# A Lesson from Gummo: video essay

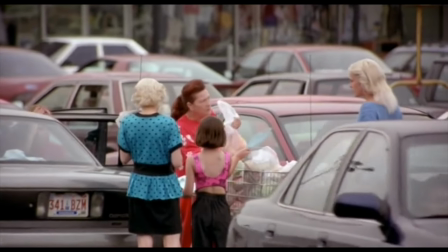Yes, it's a drama. but when we think of drama, we often think of something with slightly different beats to gummo.
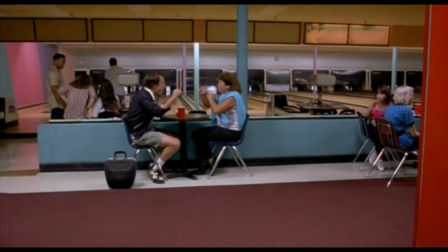So yes, drama, but not exactly. Instead, Korean cinema reminds me of that moment in the story of film where Mark Cousins talks about Goddard.
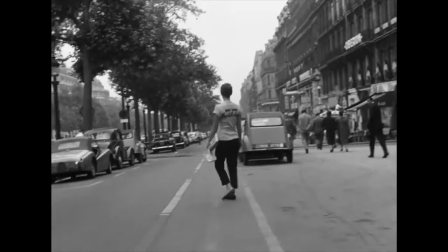Goddard's use of the jump cut on a Buda Souffle, or breathless if you prefer, was to some extent driven by the fact that the original cut of a Buda Souffle was too long.
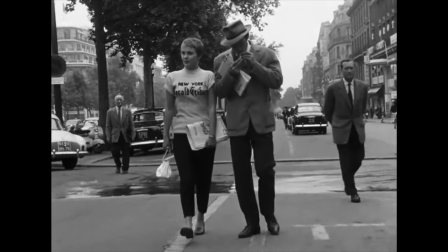Maybe it's because he used short ends of film, it depends who you're listening to here. The best way to make a film is to go with what's available.
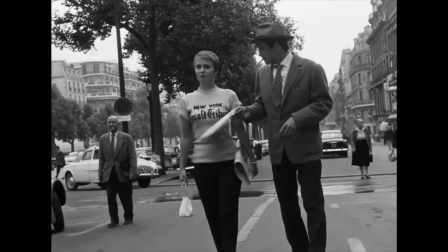So, Goddard ended up with too much footage and had to cut back. Or he ended up with short pieces of film, depending on whose story you believe.
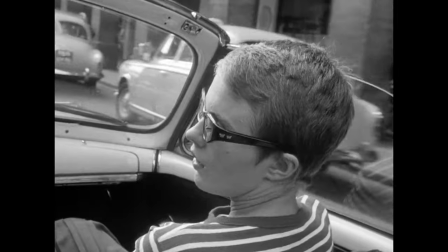Instead of removing scenes and keeping his long takes intact, he keeps all of the scenes and just goes with ultra short takes.
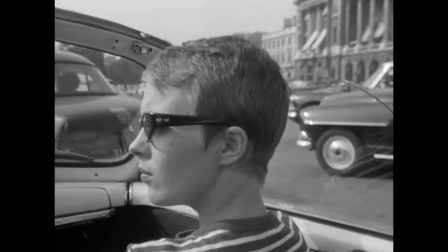And to really lean into this, he forgoes match cuts and continuity editing and embraces the jump cut.
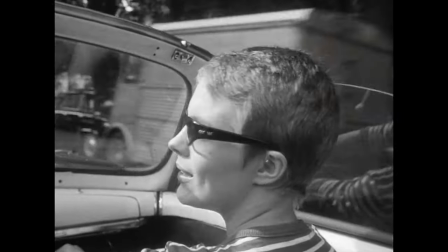Mark Cousins summarized this as Goddard saying, I think this moment is beautiful. And that sentiment, in my opinion, crosses over into the cinema of Harmony Corrine.
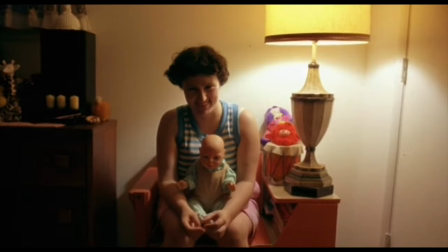Gummo is a love letter to the people who inhabit a way of life which is different to the norm and to the places where these ways of life happen.
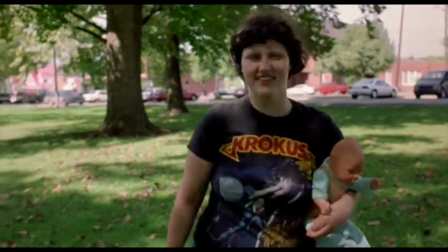Gummo is also a love letter to performance.
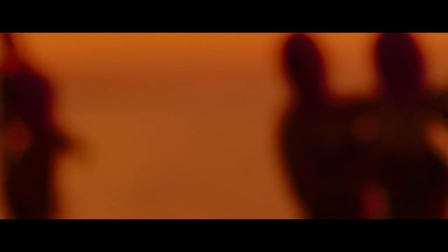Following Gummo, Corrine made several other feature films and what ties all of these films together, amongst other things, is a focus on people performing.
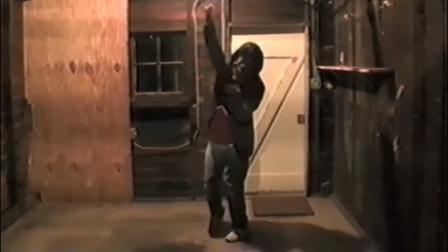Each of his subsequent films contains a sequence where somebody performs and by that what I mean is that there is a break from
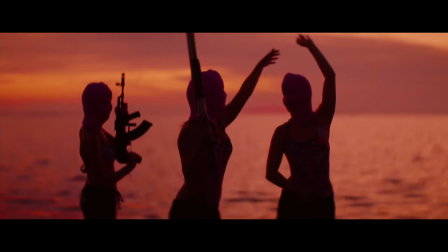the story that the film is telling so that the character can step outside of the idea of a story and embark on a performance piece,
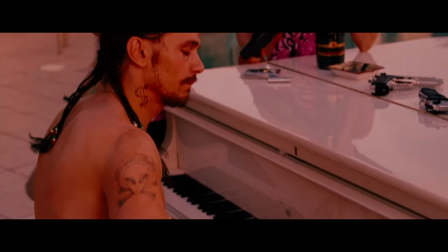which is most usually a song and or dance number. Special shout out to the Julian Donkiboy rap scene.
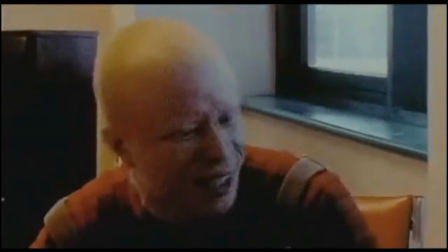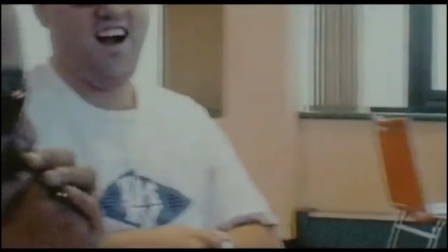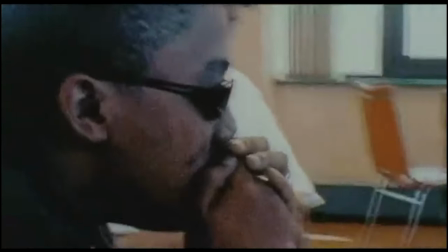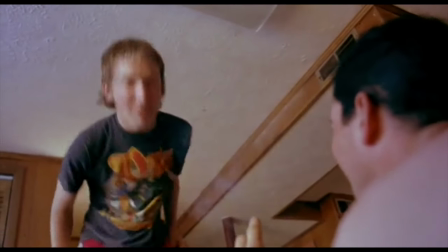In Gummo, these performance pieces include a stand-up routine and a dance sequence as well as others.
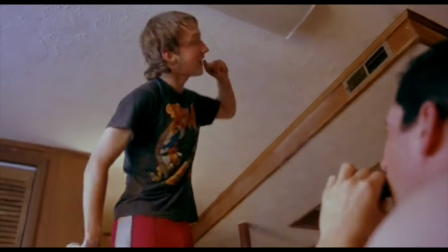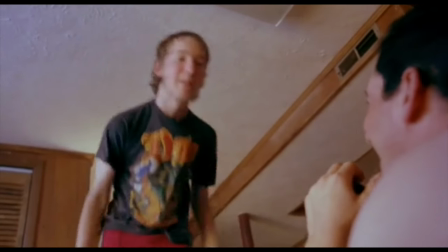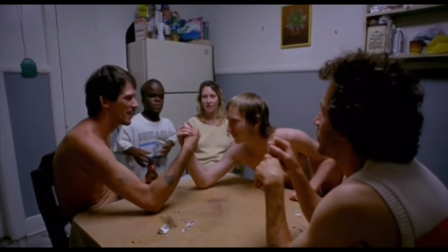And the reason I'm highlighting these moments is because I feel like their existence might encourage people to forget that the entire film is a performance piece.
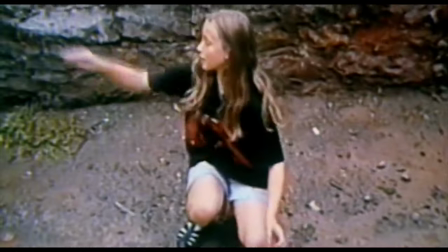It's all a performance. None of this is real. Kareem's films are also often maligned for being depressing or exploitational.
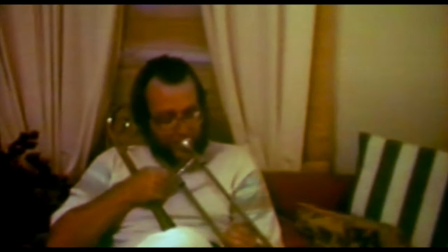But, in a way, they're really just love letters to something different. Love letters to people who don't usually get to appear in films.
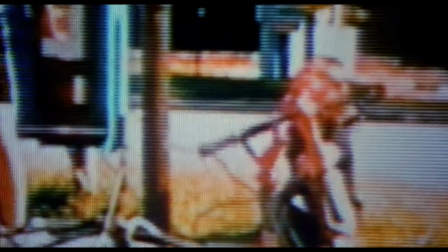Love letters to the idea that films can be something else.
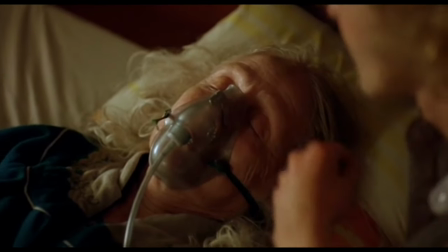And if you are someone who likes things which are a bit different, if you are a person who doesn't usually get to appear in films, this kind of thing comes back to the For Us,
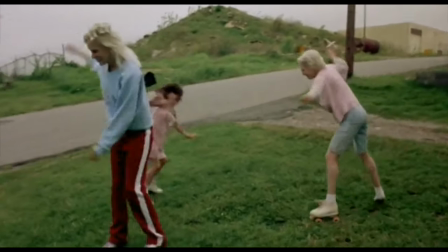By Us thing I was mentioning earlier. I will never know for sure why so many people walked out of the screening of Gummo I attended in 1997,
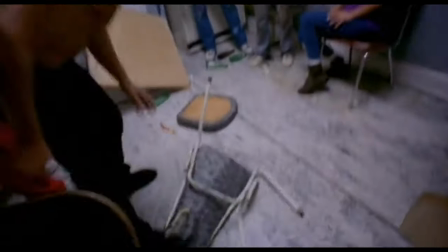but I'm damn glad I stayed in my seat, and I'm damn glad there are people out there who recognize that the system of filmmaking is a bit rigid,
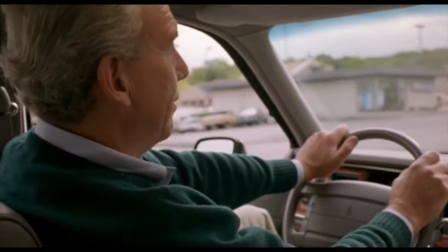who identify that these systems are set in stone and are still eager to do something a bit different.
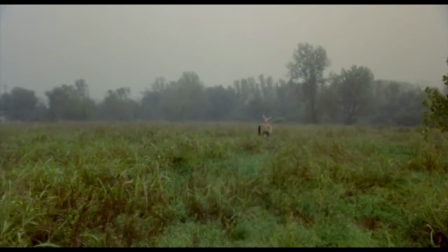The next time you find yourself about to get out of your cinema seat and leave, or even to turn off a film at home, I would encourage you to just wait, see what happens,
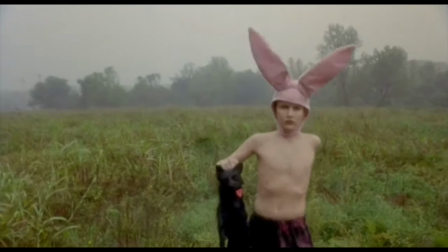because you never know when you might encounter your own version of the 1997 Prince Charles screening of Gummo, whatever it might be.
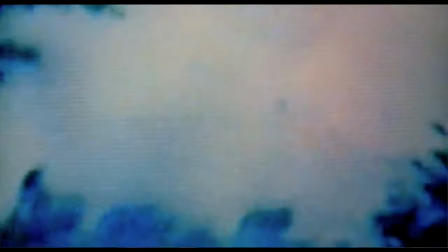It is beautiful, really it is full of beauty and illusions.